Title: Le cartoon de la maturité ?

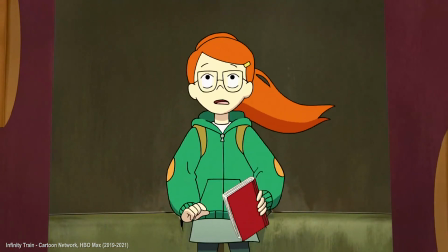[0:05]
L'animation a ce pouvoir extraordinaire de nous transporter dans des mondes inconcevables,
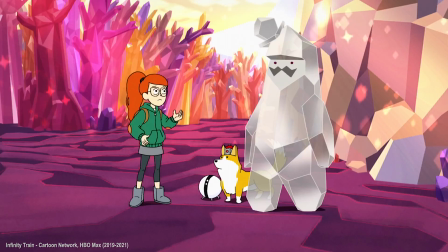[0:11]
peuplés de personnages et d'histoires qui ne peuvent exister que grâce à elle.
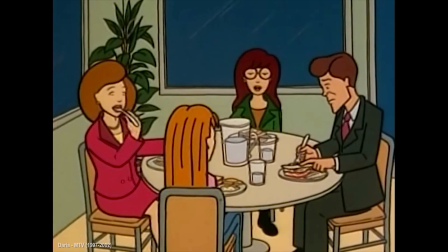[0:15]
Mais elle peut aussi s'amuser avec la réalité, dans tout ce qu'elle a de ridicule et de banal.
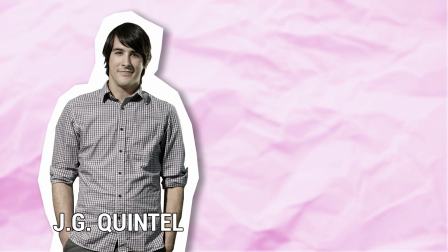[0:21]
Et c'est ce qu'a fait G.J. Quintel avec sa nouvelle série Close Enough.
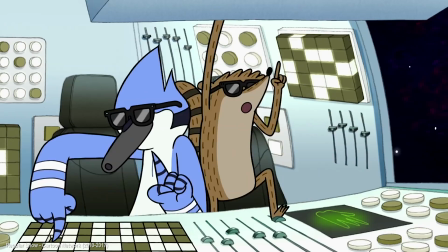[0:25]
Un choix qui peut paraître étonnant pour celui qui avait créé le regular show, un cartoon devenu culte justement pour son univers perché et délirant.
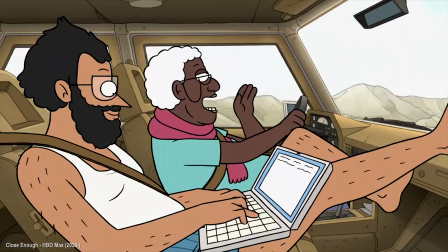[0:34]
Mais maintenant qu'il a la trentaine bien tassée, il s'est dit qu'il pouvait créer des histoires en faisant des blagues sur les parents d'élèves,
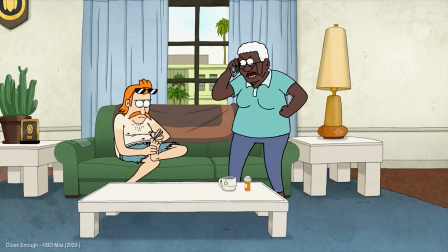[0:41]
les limbagos, les mutuelles pourries ou les tâches ménagères.
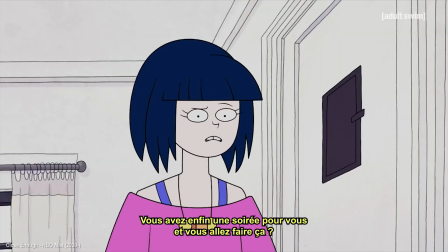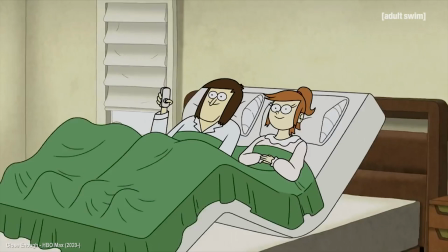À l'heure où je tourne cette vidéo, la saison 2 de Close Enough vient d'être diffusée et elle a été renouvelée pour une troisième.
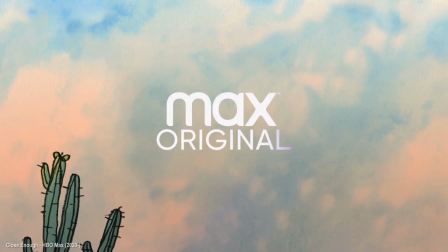[1:03]
Aux Etats-Unis, la série se trouve sur HBO Max et chez nous on peut la regarder grâce à Adult Swim France.
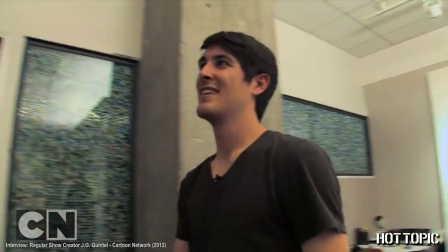[1:10]
Et c'est donc le nouveau cartoon de Gigi Quintel, le créateur du Regular Show,
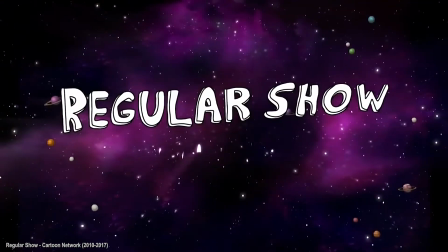[1:14]
qui s'était achevé en 2017 après 261 épisodes.
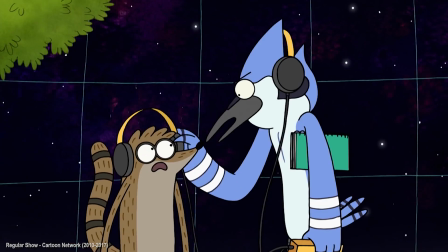[1:19]
Grâce aux aventures de Rigby et Mordecai, il était devenu une figure centrale de cette génération de créateurs qui a émergé dans les années 2010. Et si vous voulez en savoir plus sur son parcours et celui de ses potes,
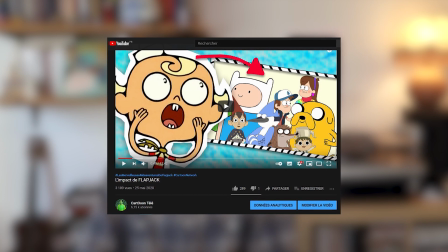[1:32]
je vous invite à jeter un oeil sur ma vidéo sur Flapjack, le cartoon qui les a révélés. On peut donc dire que J.J. Quintel était attendu au tournant,
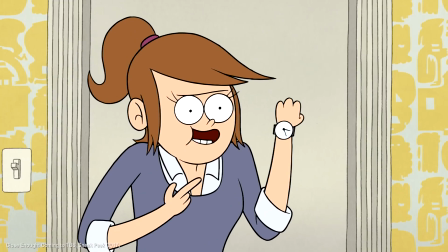[1:41]
d'autant que Close Enough s'est fait désirer puisqu'un premier extrait a été partagé dès 2017 alors que le show était à peine en développement.
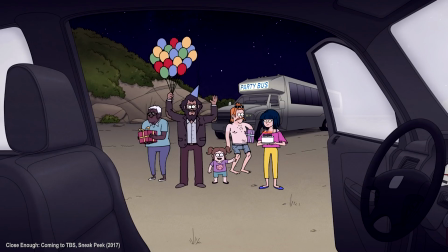[1:50]
Avec ses héros humains, ses dialogues et ses gags visiblement un peu plus graveleux,
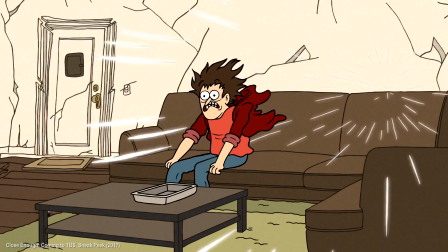[1:55]
elle a tout de suite été perçu comme une sorte de version adulte du regular show.
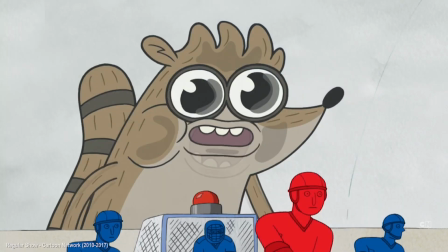[1:59]
Car le regular show, malgré sa réputation de série stoner avec différents niveaux de lecture,
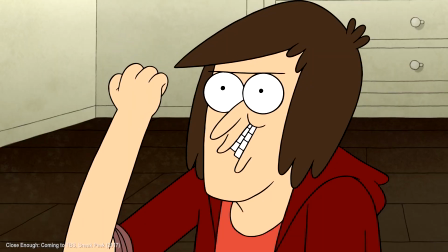[2:05]
restait quand même une production formatée Cartoon Network. Les fans voyaient donc dans ce teaser l'émancipation de DJ Quintel qui,
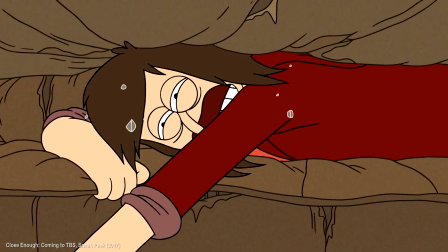[2:14]
selon eux, ne serait plus obligé de s'auto-censurer dans un créneau destiné à une audience jeune. Alors je ne sais pas comment la série a été accueillie par ceux qui avaient l'espoir d'un DJ Quintel en roue libre parce que je trouve que cet extrait de 2017 n'a finalement pas été très représentatif du show diffusé en 2020.
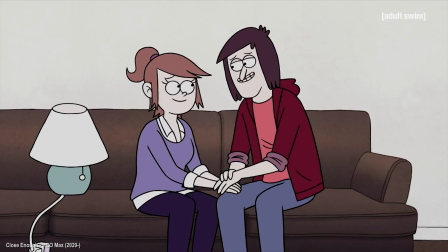[2:34]
Car si Close Enough est en effet un cartoon plus adulte, c'est surtout dans les thématiques qu'il aborde plus que dans sa manière d'être vulgaire ou trash. D'ailleurs, DJ Quintel est clair à ce sujet, il a vieilli et il a voulu créer une série qui soit raccord avec son état d'esprit d'aujourd'hui.
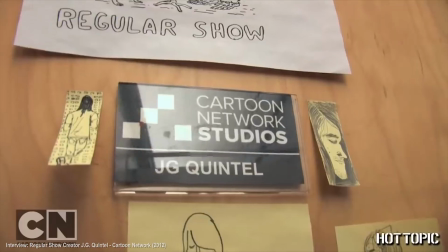[2:52]
Ce qui était déjà le cas du regular show qu'il avait imaginé à la sortie de la fac et qui
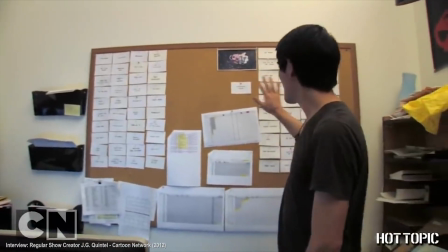[2:57]
résumait sa vie à l'époque où il aimait glander avec ses potes et trouver des trucs débiles à faire.
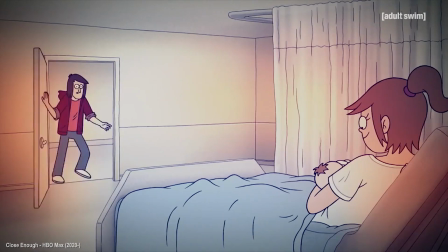[3:03]
Désormais il approche de la quarantaine, il a une situation stable et des enfants et il a donc voulu faire une comédie sur ce moment
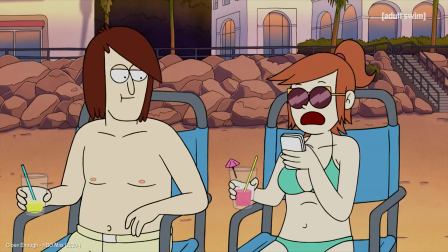[3:10]
de la vie où on essaye tant bien que mal de devenir un adulte responsable.
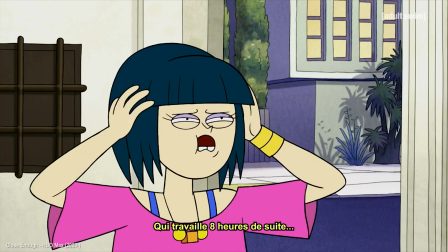[3:18] C'était 8 heures de foudre, qui travaille pour 8 heures ?
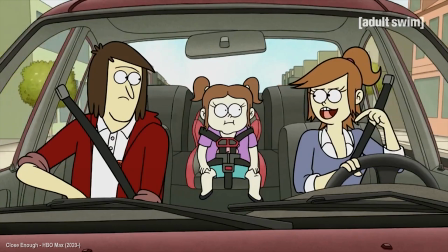[3:23] Euh, seulement tout le monde.
Dans Close Enough, on suit Josh et Emily et leur fille Candice.
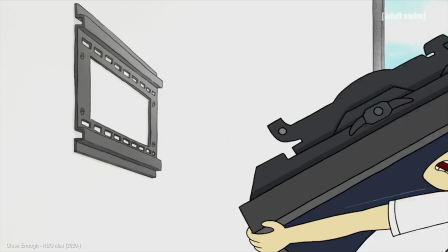[3:29]
C'est un couple de jeunes trentenaires qui vivent de petits boulots pas super épanouissants et à cause de leur situation précaire,
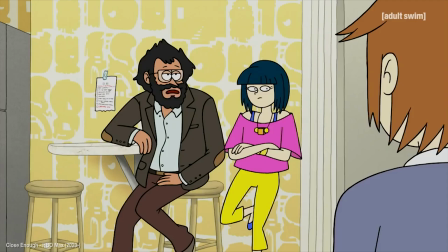[3:37]
ils doivent vivre en colloque avec Bridget et Alex, un couple divorcé. Les épisodes s'articulent autour de deux segments de 11 minutes, indépendant les uns des autres.
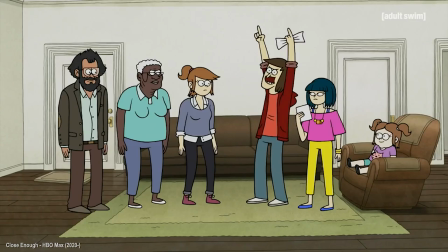[3:47]
Comme le Regular Show, c'est presque une série à sketch et il y a un gros esprit sitcom avec ce côté vie en communauté et bande de potes.
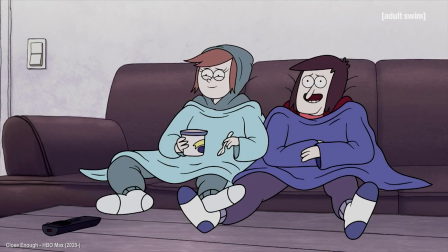[3:56]
Et c'est d'autant plus accentué par un environnement très réaliste où les personnages, comme dans les sitcoms, sont assez lambda.
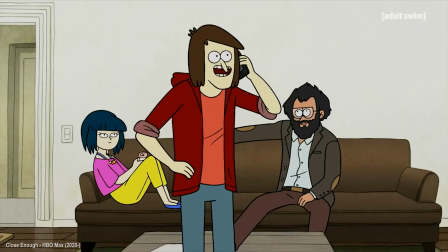[4:03]
Pareil pour le charadesign ou les décors, on est face à quelque chose de presque banal qui ne va pas beaucoup nous dépayser.
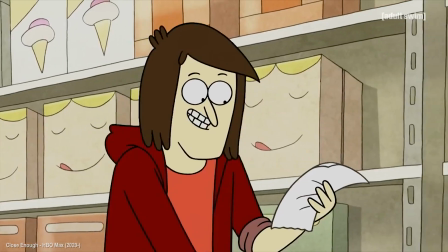[4:10]
Et c'est ce que voulait G.J. Quintel, que son cartoon s'ancre dans le monde qu'il connaît.